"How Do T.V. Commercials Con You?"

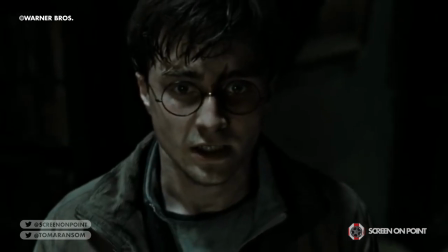245s
By recognising that there is a correlation between memory and emotions,
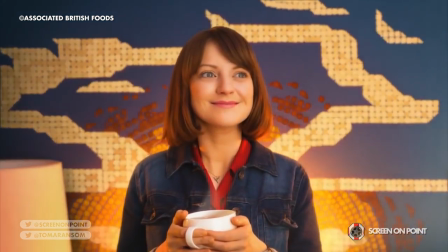249s
we can see how it would make sense for advertisers to attempt to tug on your heartstrings, as they want us to remember the commercial and more importantly,
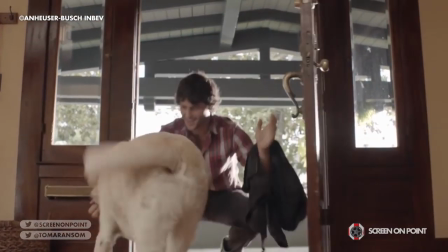256s
their product. One example of this kind of emotional manipulation in advertising can be seen by looking at the
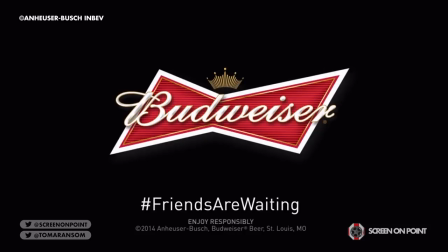262s
commercial titled Friends Are Waiting for Budweiser's Don't Drink and Drive campaign.
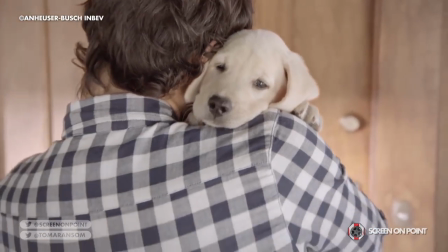267s
In a montage we see a man bonding with his pet Labrador over the years.
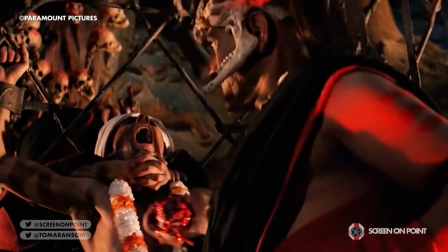271s
And unless you happen to be a character from Indiana Jones and the Temple of Doom where you've already had your heart physically removed,
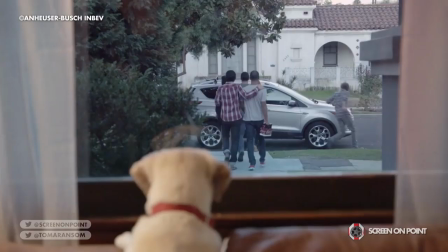277s
it's difficult not to feel a surge of emotion when the man leaves his dog to go drinking and the text,
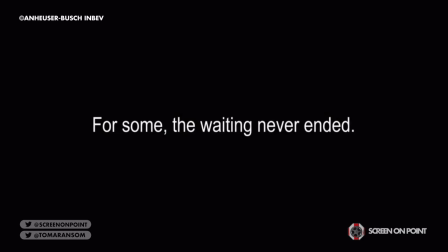282s
for some, the waiting never ended, appears on the screen.
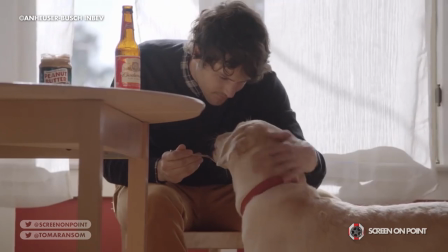286s
By appealing to the audience's love of their own pet and reminding them of the loved ones in their life that they would leave behind if they were to be killed in a drunk driving accident,
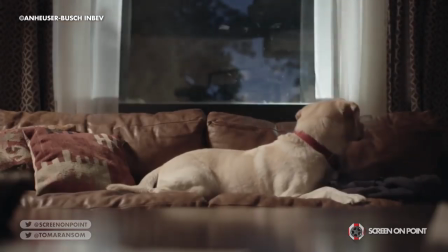294s
the commercial elicits an emotional response in the viewer and simultaneously aligns Budweiser's product with the love between a pet and its owner.
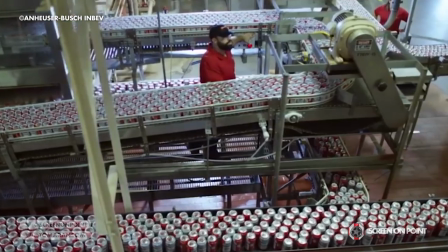302s
Without explicitly advertising its product, which would arguably be in poor taste in a commercial about the dangers of driving drunk Budweiser's
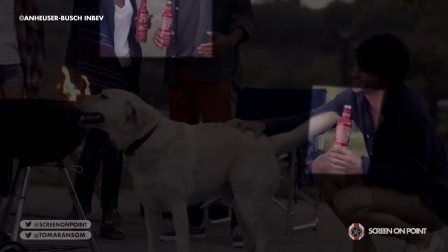309s
logo appears on a beach towel and branded beer bottles are briefly shown throughout the commercial.
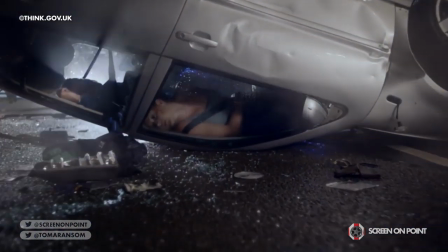314s
As honourable as it may be for a company like Budweiser to dedicate a commercial to such an important issue,
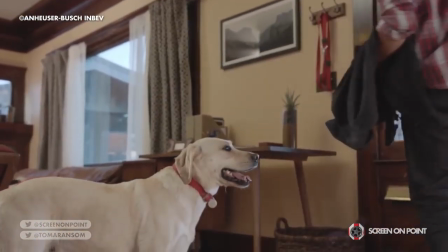320s
the cynical emotional manipulation on show and the fact that they can't seem to resist repeatedly showing
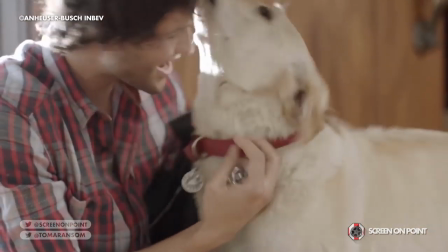325s
their product anyway is a stark reminder that at the end of the day Budweiser just wants you
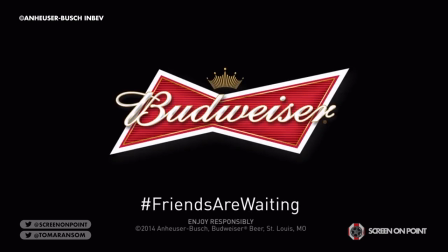330s
to buy their beer.
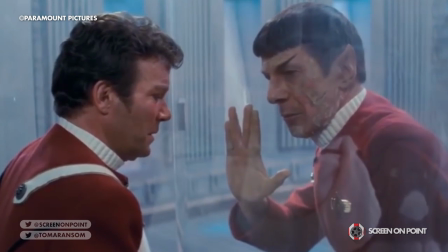331s
To illustrate what makes tugging on our heartstrings such an effective advertising technique, we have to look at the relationship between emotion and logic.
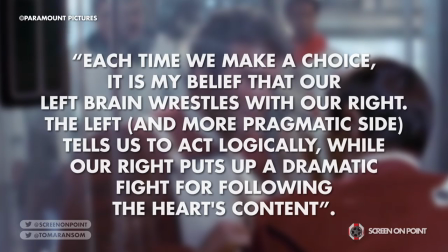340s
In his article for Psychology Today, Michael Levine writes that each time we make a choice, it is my belief that our left brain wrestles with our right.
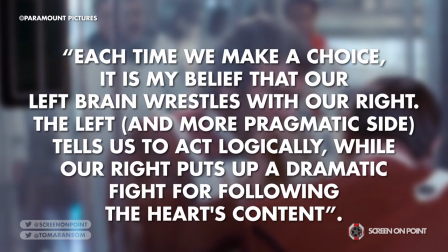348s
The left and more pragmatic side tells us to act logically, while our right puts up a dramatic fight for following the heart's content.
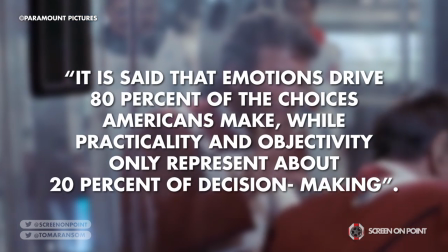355s
He then adds that it is said that emotions drive 80% of the choices Americans make,
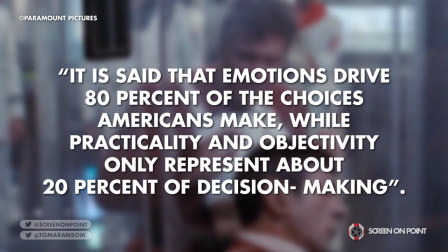360s
while practicality and objectivity only represent about 20% of decision making.
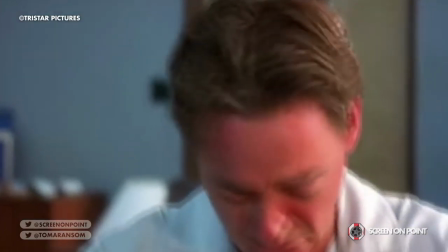365s
With that in mind, the next time you find yourself sobbing through a commercial for chocolate biscuits,
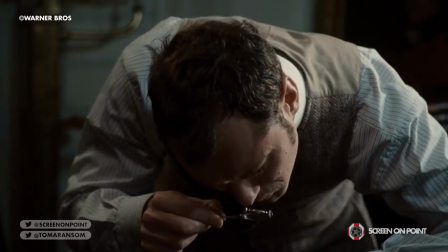370s
maybe it would be wise to think twice about purchasing the product, as if a company is trying to get us to engage the right side of our brain,
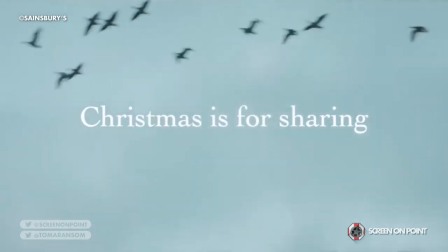376s
is it also attempting to prevent us from thinking logically about making the purchase?
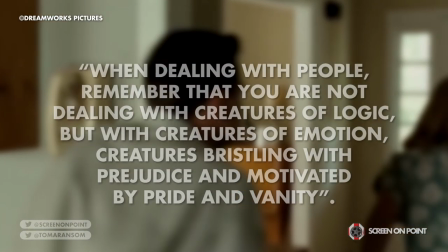381s
As American writer Dale Carnegie wrote, when dealing with people, remember that you're not dealing with creatures of logic,
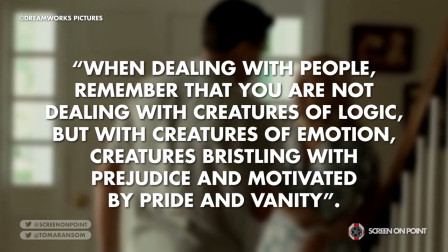387s
but with creatures of emotion, creatures bristling with prejudice and motivated by pride and vanity.
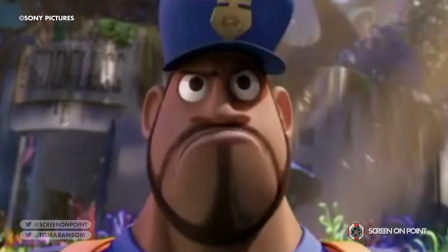392s
It's almost enough to bring a tear to your eye. You know what will bring a tear to your eye?
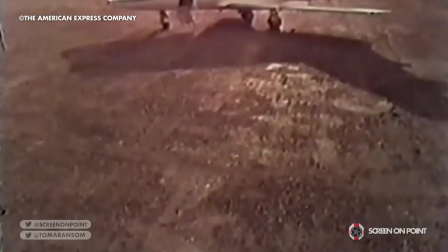397s
Cause-related marketing. First coined by American Express in the early 80s to describe their campaign to raise money to restore the Statue of Liberty,
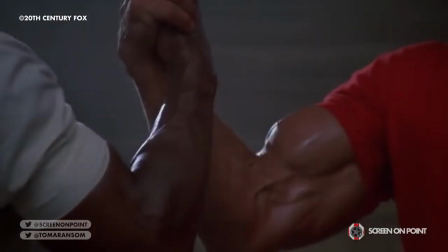404s
cause-related marketing is a collaboration between a corporation and a non-profit
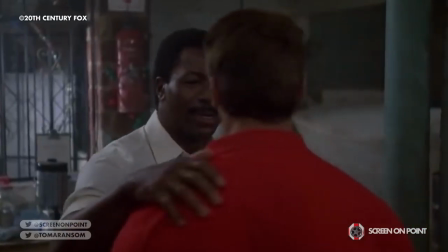409s
organisation to promote both the corporation's sales and the non-profit's cause. So just how effective is cause-related marketing?
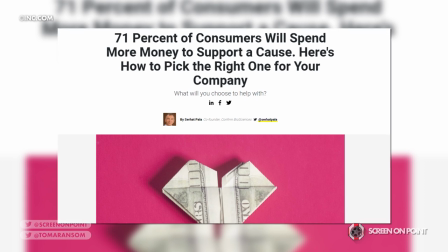417s
Well, a 2018 poll by Cox Business Consumer Pulse surveyed 1,100 consumers and found out that
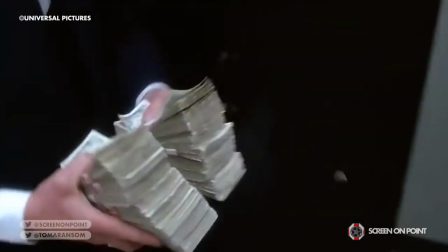424s
71% would spend more money at a business if it supported a positive social or environmental cause.
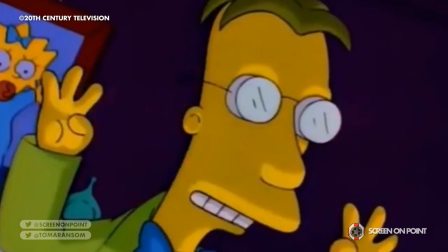432s
And it doesn't take a rocket scientist to note the hypocrisy of large corporations using a noble cause as yet another ploy to get you to buy their product.
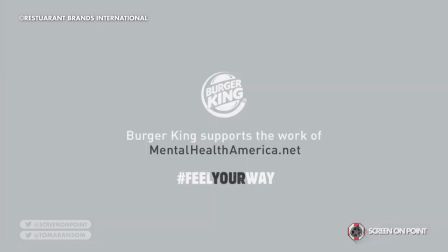440s
One example of this is the Burger King advert entitled Feel Your Way,
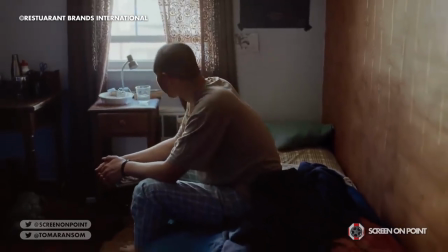444s
which was apparently released to start a discussion about mental health while simultaneously selling you fast food,
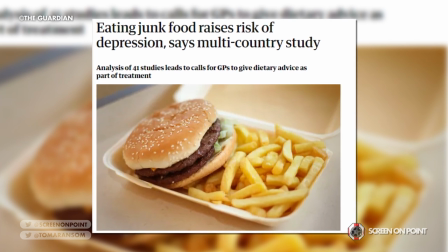449s
which studies like the one published in the journal Molecular Psychiatry have suggested that actually raises the risk of depression.
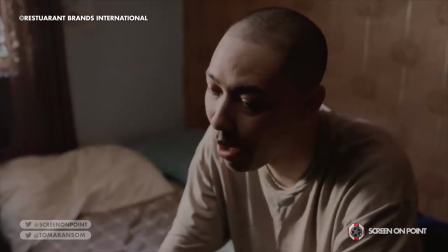456s On closer inspection at the dialogue, Not everybody wakes up happy. All I ask is that you let me feel my way.
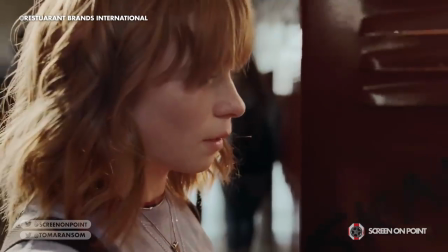463s
It's clear that Burger King are using the advert not only to appear to be addressing mental health issues but also to have a bit of a dig at the previously mentioned Happy Meal,
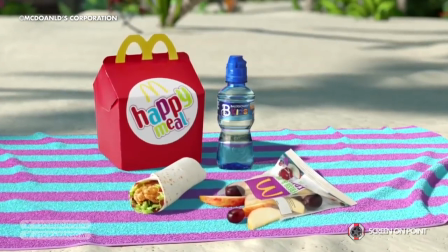471s
which just so happens to be made by their biggest competitor.
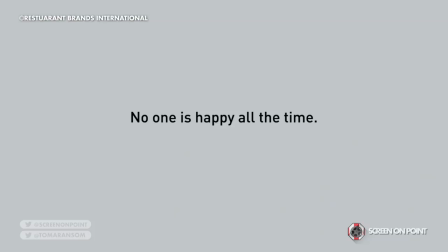473s
The aim of cause-related marketing is for a company to tie its brand to a societal issue which is relevant in the lives of its target demographic.
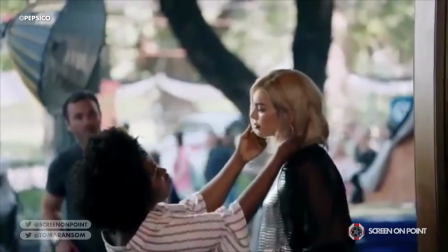481s
So if the next time you see some kind of social protest and you think of Pepsi's tasteless Kendall Jenner commercial, then the ad has had its desired effect.
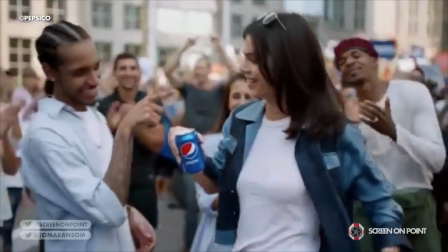488s
What's important to note is that the more diverse the commercial is, the better that is for the company behind it.